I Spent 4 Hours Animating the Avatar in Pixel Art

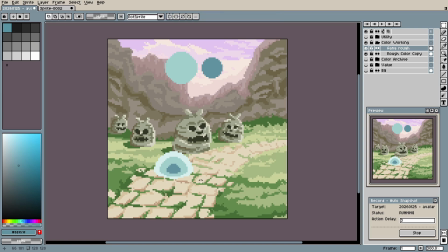(4:08)
I made a super quick blue sphere and smushed the bottom to give it more of a feeling like Aang was riding it around, and then I put him on top, sitting crisscross applesauce.
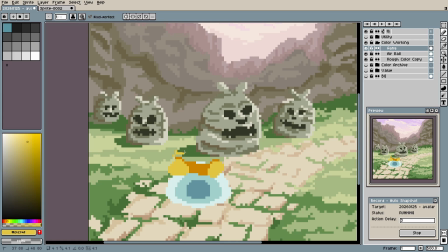(4:17)
At this resolution, I could only put the most recognizable features in, like the colors of his robes, the iconic blue arrows, and of course a huge smile.
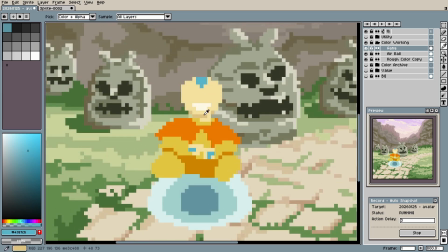(4:26)
There's really not much room for perfect facial anatomy or intricate folds in the fabric or any other granular detail like that.
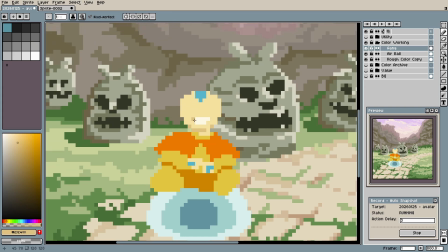(4:33)
This is actually one of my favorite things about the constraints in pixel art. You're forced to make some big design decisions, and you also really don't need to be a technical master to make something that looks good.
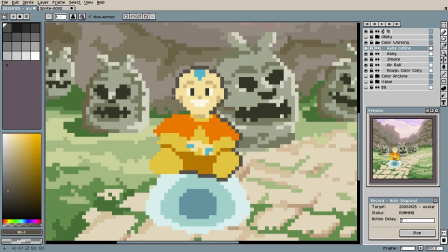(4:42)
It took me probably 10 minutes to go from nothing to an Aang that I was ready to start animating. And on that note, I have been doing pixel art for a little over 2 years, and I've probably only ever animated like less than 5 things.
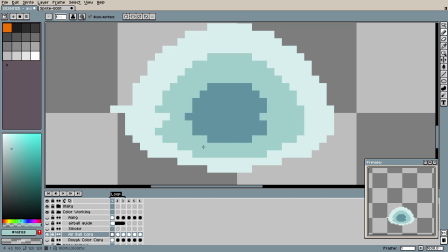(4:56)
I want to eventually get into the really complex stuff like video game animation or fight scenes, but for now I went with a really simple 6-frame loop, and it's actually just a 3-frame loop with some minor differences between the two halves to sell Aang bobbing up and down on his air scooter.
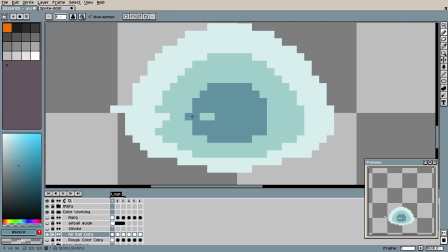(5:13)
Now, I want to be clear that I have nothing insightful to say about animation right now. I spent probably an hour and a half on the actual art piece, and then another 2 hours just trying to figure out how do I get these 6 frames looking somewhat decent. Let's take a look at the full time lapse before concluding.
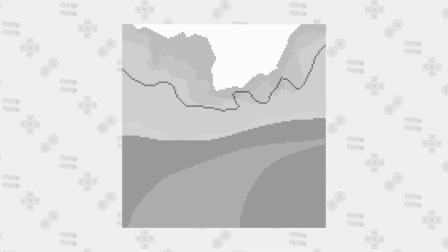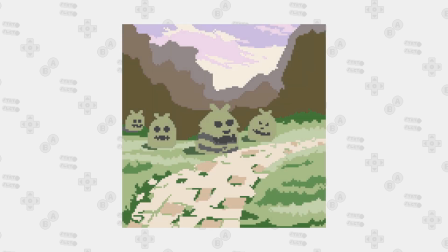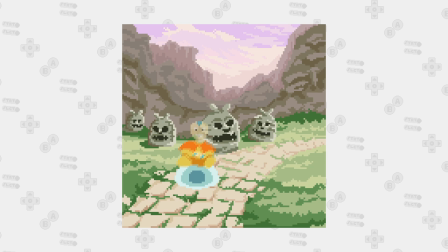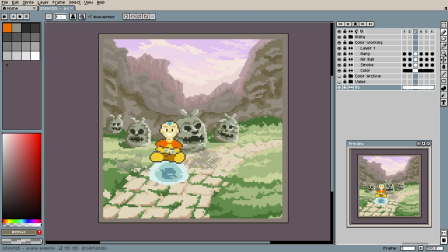(5:45)
For me, this piece really reinforced how important it is to use a reference. If I didn't have a reference, my values would be messed up, this path would look terrible, and I probably wouldn't even have finished this art. So if you take one thing away from this video, it should be to use a reference.
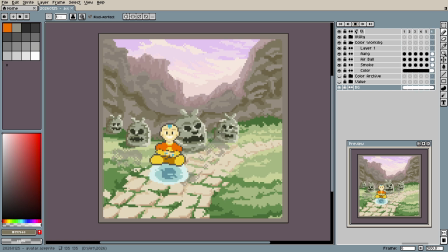(6:01)
And the other thing you should take away is that I know nothing about animation. Anyways, I hope you enjoyed this pixel art process video. Take care.